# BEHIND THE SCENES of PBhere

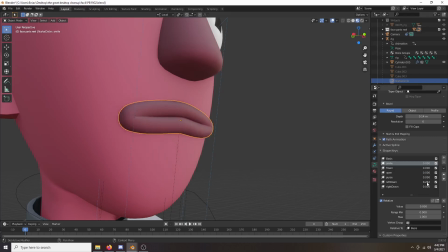[8:11]
curse his lips I can put their left side of the mouth down put their right side down and I can like you know mix everything of course and all of the lip-syncing for the most part is handled by the open and purse feature um
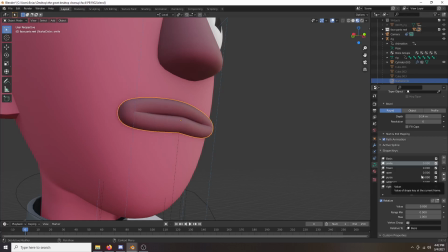[8:32]
uh that's pretty much it it's very very minimal but it allowed me to lip-sync much faster lip-syncing of course was still possibly the worst part of animating it's just not fun yeah um
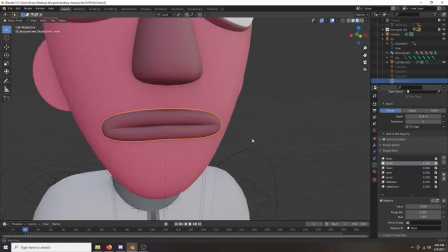[8:50]
but all of it was handled this and you know the most important part of dialogue a teacher
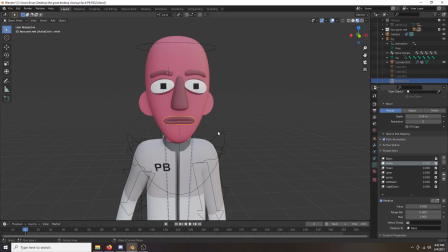[8:56]
told me and i honestly believe is more that the body motion is what sells um the dialogue over the mouth as long as the mouth like kind of gets the shapes right the body motion can like carry it more um because honestly i don't know
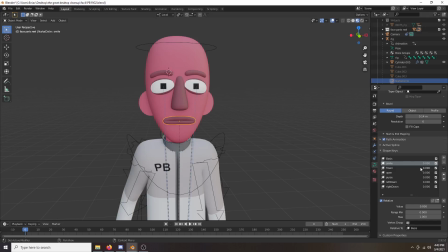[9:13]
the body's more than the mouth basically i just have to get the mouth close enough all right so
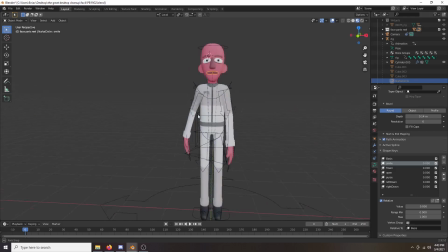[9:19]
i've rambled about the rig for a while and let's go to one
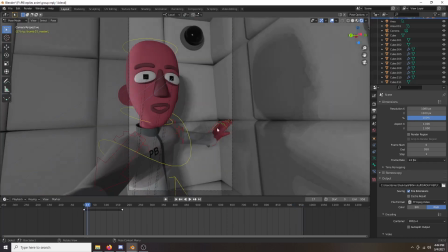[9:25]
of the sets hello all right so this episode is for some reason
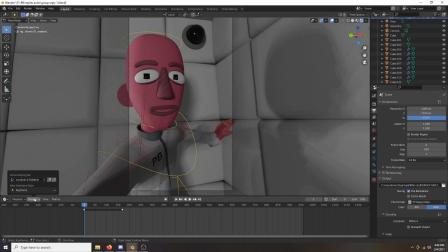[9:30]
the biggest one and i feel like there's a lot of uh interesting things to talk about here
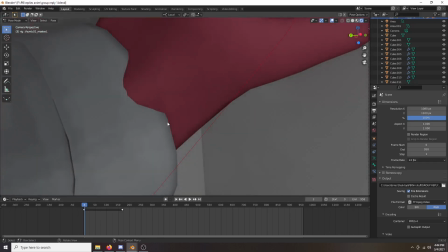[9:36]
so uh first off right off the bat clipping okay it's annoying
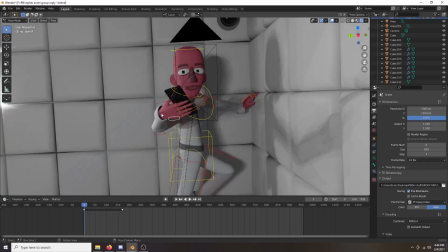[9:43]
but um part of the reason that happens is because the hands are actually separate from the body they're just kind of like stuck in
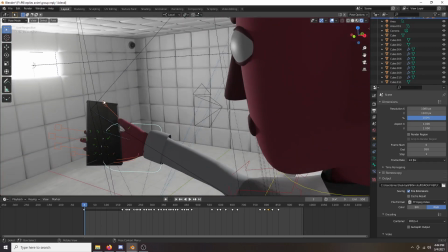[9:51]
like arm sockets here um that's behind beside the point so you'll notice that the camera in fact is
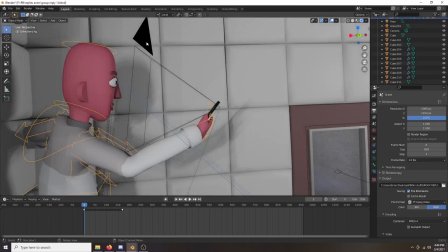[9:59]
actually held by pb um like the this is the camera that's used to render the scene
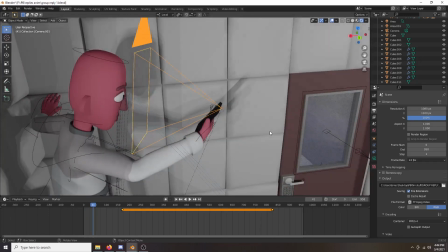[10:04]
it is literally attached to pb's hand and that's what kind of uh in my opinion gives the series
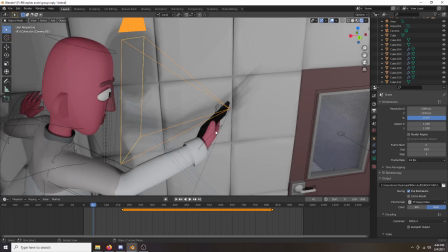[10:10]
like in quote authenticity to it visually where the character is actually literally holding their
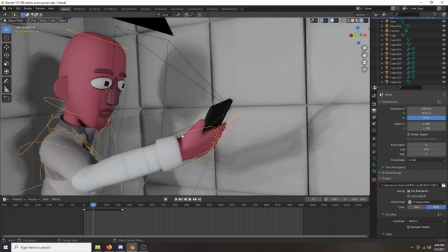[10:19]
arm out like it's the camera um and the arm uh actually this
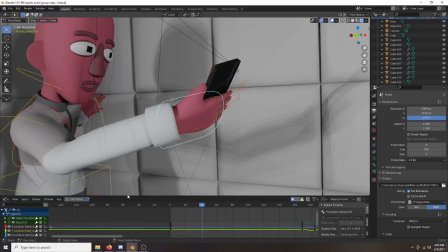[10:25]
hand control here if i switch it to here and go there
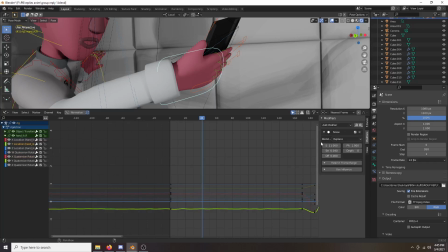[10:32]
there oh what the hell there it is so um the hand actually throughout the
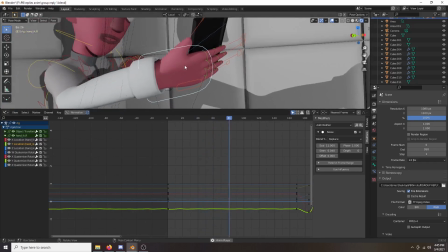[10:40]
entire short uh dynamically just kind of like moves um and basically the purpose of that is when he's holding the camera uh
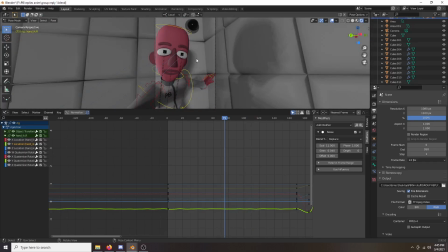[10:50]
you'll notice that the there's like a slight shake like the hand is alive and uh
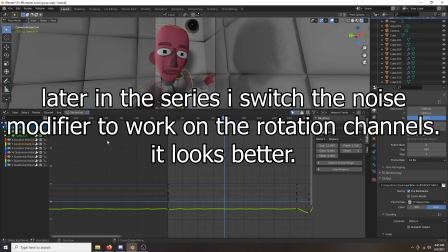[10:55]
actually holding the camera and it's just this little modifier here that slightly tweaks values to
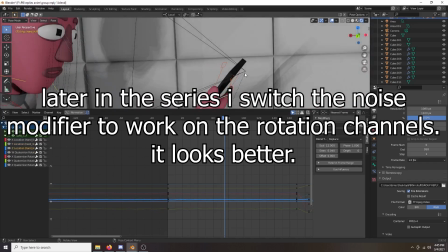[11:00]
make the hand in space jiggle basically um another interesting thing
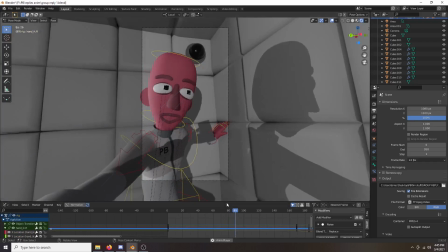[11:06]
about the scene is uh let me zoom out so
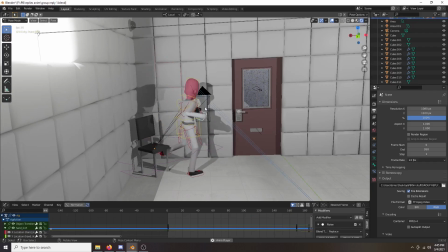[11:12]
you can see all of PB's actions look at that leg and
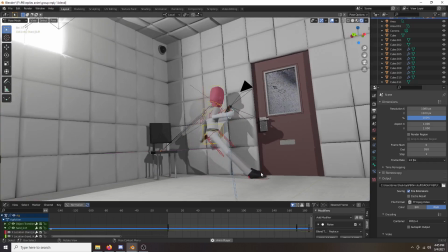[11:17]
you can just kind of see everything gliding the feet go to the door before PB actually gets there
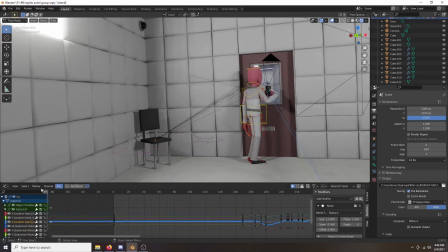[11:24]
basically you don't have to animate what you don't see so if PB
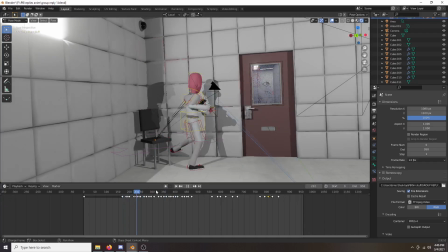[11:30]
is not looking at their feet the whole time then you know you don't have to animate the feet um if the arm's not in shot
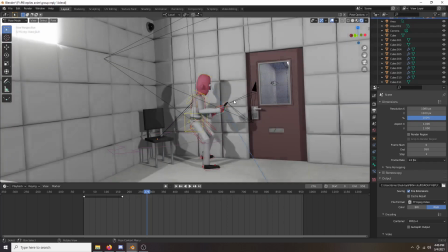[11:40]
don't have to animate the arm if nothing's on screen then i don't even have to
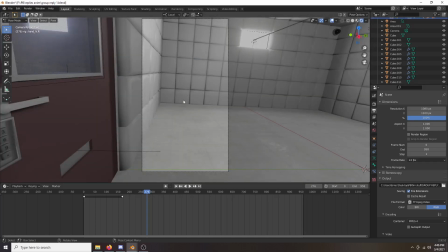[11:45]
animate the body so i would often if you noticed uh pb if he was about to talk a lot would rotate the camera and look at something or point away or something like that and basically i
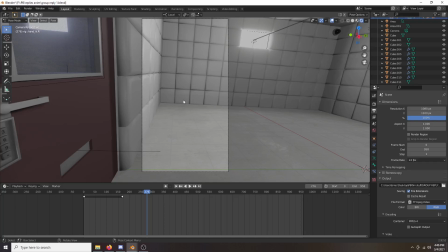[12:00]
did that to save time And I don't see it as something that's like lazy.